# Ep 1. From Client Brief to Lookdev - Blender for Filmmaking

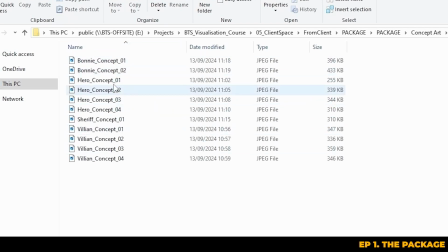4:00 You may not always receive concept art from a client, but when you do, it's such a fantastic resource for understanding the lighting, mood, and overall aesthetic that the client is trying to achieve. For example, we have a detailed concept here of Wyatt the hero.
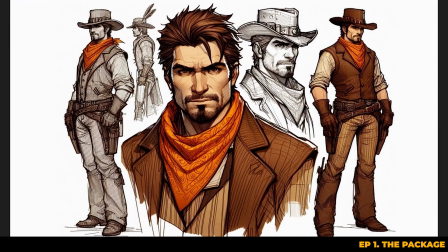4:13 His light-coloured clothing and overall more heroic demeanour that these images are giving off tell us a lot about his character.
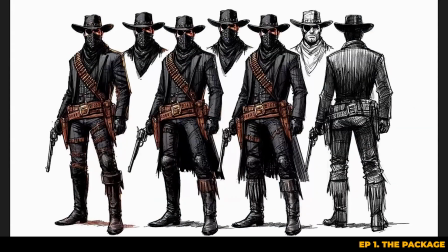4:20 And here's some drawings of Kane, sort of dressed in a darker tone, and he's got his eye patch and his bandana on, clearly giving off the villainous vibe.
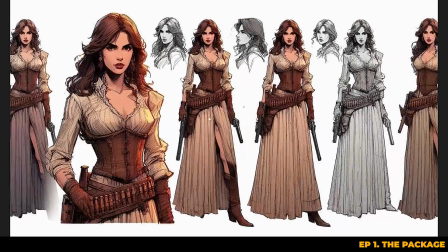4:29 These pieces of key art will help to guide the creation of your 3D characters and the environments.
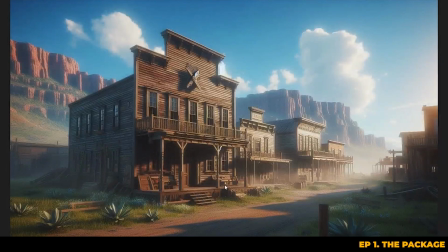4:34 We've also been provided some great concept art of the town itself and its buildings.
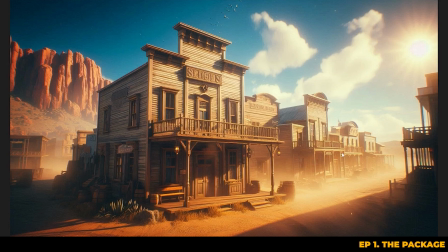4:38 You sort of get that traditional Western vibe with the wooden buildings and the dusty streets and the huge canyons rising above the town in the background.
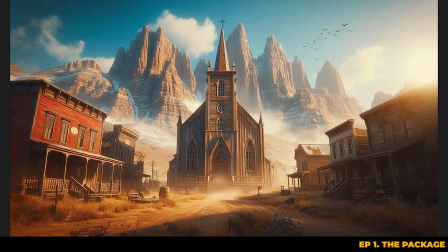4:46 The church, again, plays a central role in this showdown, so you want to refer back to the concept art to get the design details right of that too.
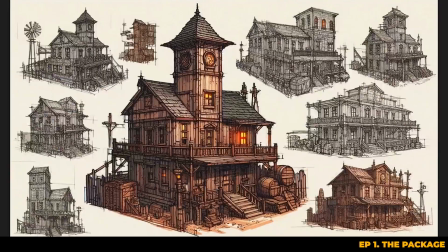4:52 A useful tool I recommend for organizing all of your concept art is software called PUREREF.
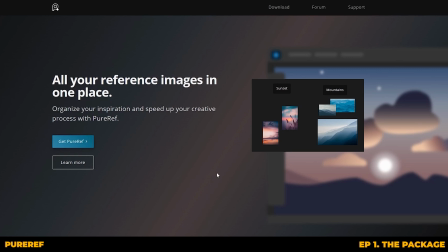4:58 It's completely free and it allows you to create a massive digital mood board that's really easy to help you reference as you're putting these characters and buildings together.
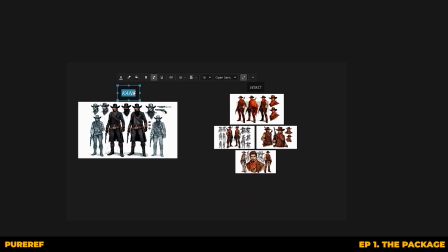5:06 You can drop in your images really easily, make notes, and organize them however you'd like.
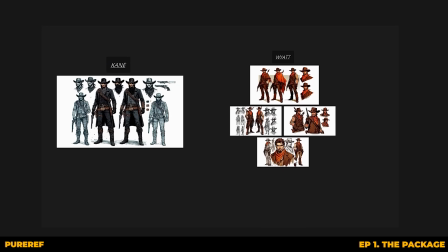5:11 So for instance, you can create sections for characters, buildings, weapons, anything you need to keep track of.
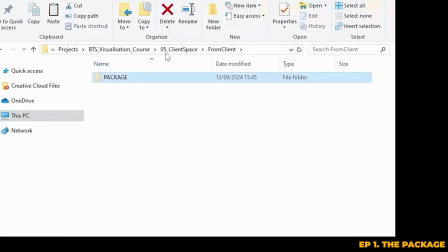5:17 After reviewing all the materials that you receive from your client, I like to move everything from the client space folder to a separate resources folder. This keeps everything organized and makes sure that your client files are now separate from your working files.
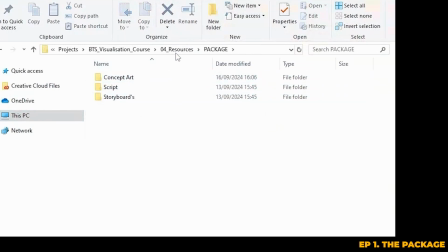5:31 Plus, if you get more files from the client later on, you can add them to the appropriate folders without cluttering up your projects.
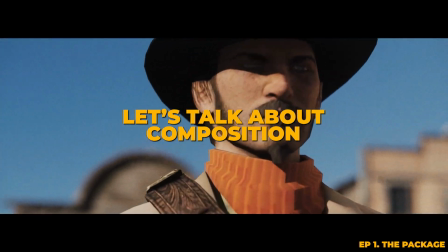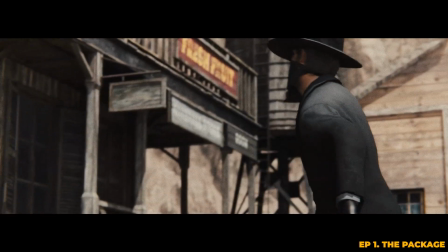5:43 When we're sort of deciding on composition, lighting, or just brainstorming shot ideas, one of the best resources out there is a website called FilmGrab.
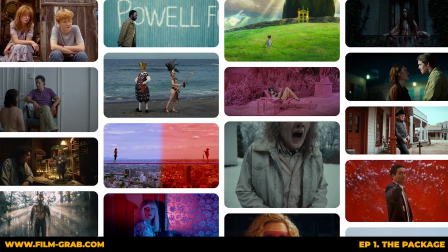5:51 It's an incredible tool that features stills from nearly any film you could think of, with about 40 or 50 shots from each movie.
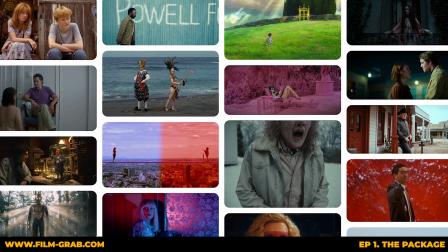5:58 Since we're going to be working on a Western, we should probably search for Western films.
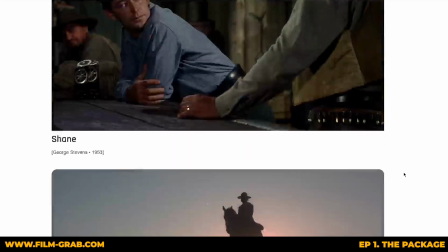6:02 And as you can see, tons of films related to the genre come up immediately, offering a variety of shots that we can pull inspiration from.
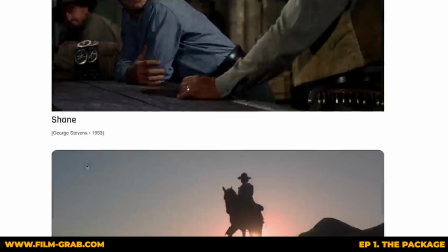6:09 So for example, let's have a look at The Mercenary.
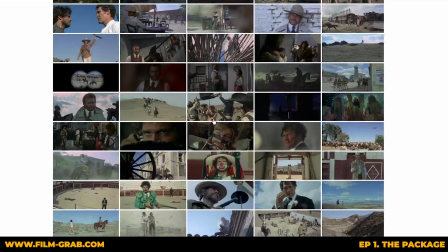6:12 Here you can see, again, about 40 to 50 different shots showcasing various compositions and lighting setups that we can draw from. This is usually really useful for getting ideas for shot compositing and just lighting for our project in general.
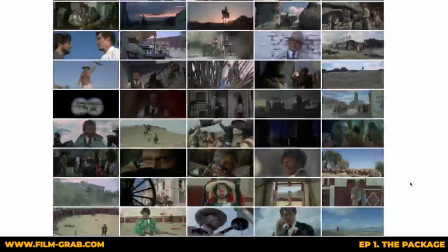6:24 So let's just take this shot for instance.
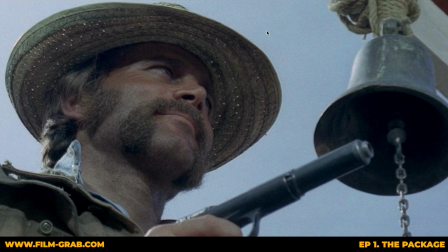6:26 We can see the camera is placed at a lower angle looking up, and this can convey to a viewer a sense of power and authority, which is perfect for our villain. We can also get sort of ideas for lighting here, such as rim lighting on his shoulder.
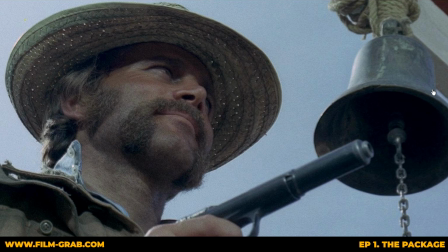6:40 And these are just a couple of elements that we may want to incorporate into our concept as a whole. So we're also going to check out Westworld.
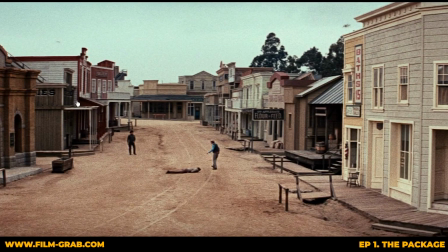6:46 So shots like this wide view of the town can really help us to understand how to capture the look and the feel of a Western setting.
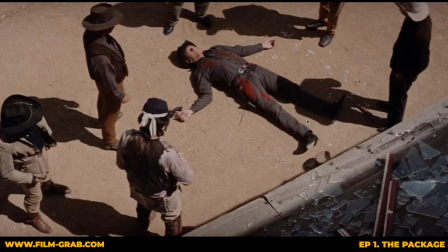6:54 For example, this high angled shot from above looking down on this character. This could easily translate into one of our scenes, maybe where we're showing a dead character lying in the street or something after the gunfight.
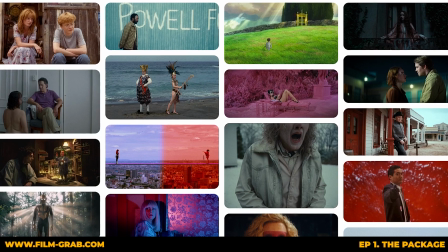7:04 FilmGrab is really an incredibly valuable tool when it comes to finding your visual inspiration
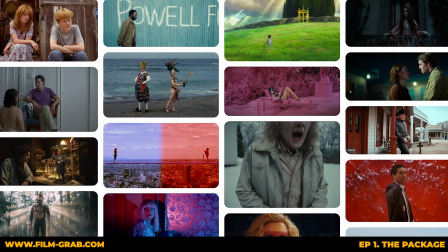7:10 and just some general ideas for your project in terms of composition and lighting.
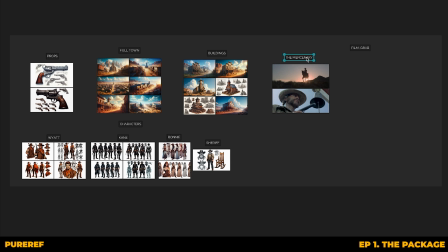7:14 So once you've collected your references of different types of shot compositions, lighting, and environment inspirations from FilmGrab, we can actually go ahead and integrate them with PUREREF and create our own section for these cinematic references.
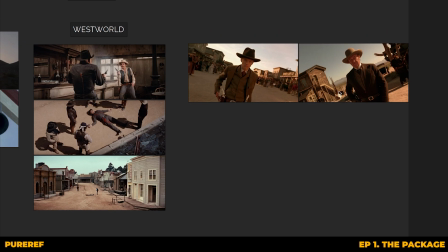7:27 As you can see, we can make a section for FilmGrab and then go ahead and sort and name these reference images however you like,
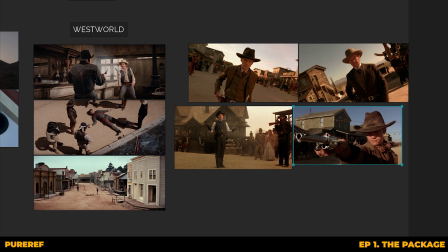7:35 such as by film name, director, or something like the type of shot.
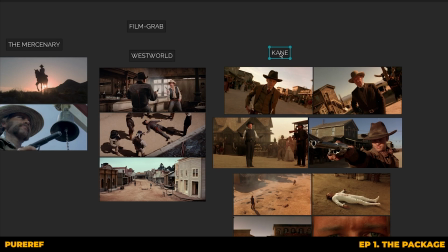7:39 Or you could even do it by something like time of day or color or lighting and easily be able to refer back to them whenever you need them.
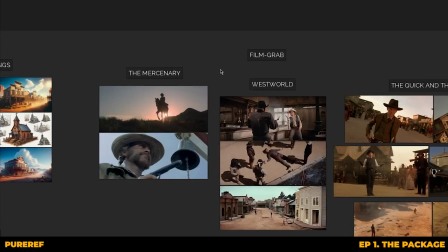7:46 Having cinematic references is important for Previs because it gives you a solid starting point to match the tone and style that the project is going for.
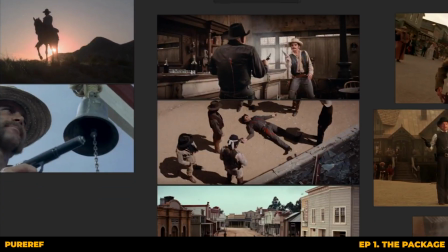7:54 It's almost like having a cheat sheet for lighting, framing, and a look that we already know works on another film.
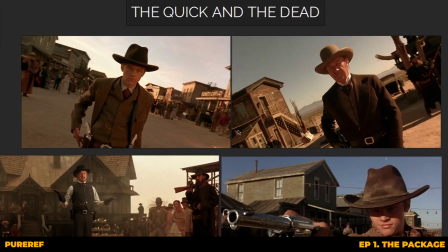8:00 And it can spark ideas or solutions when you're stuck. It isn't just copying, it's learning from what's already been proven to look and feel amazing on screen.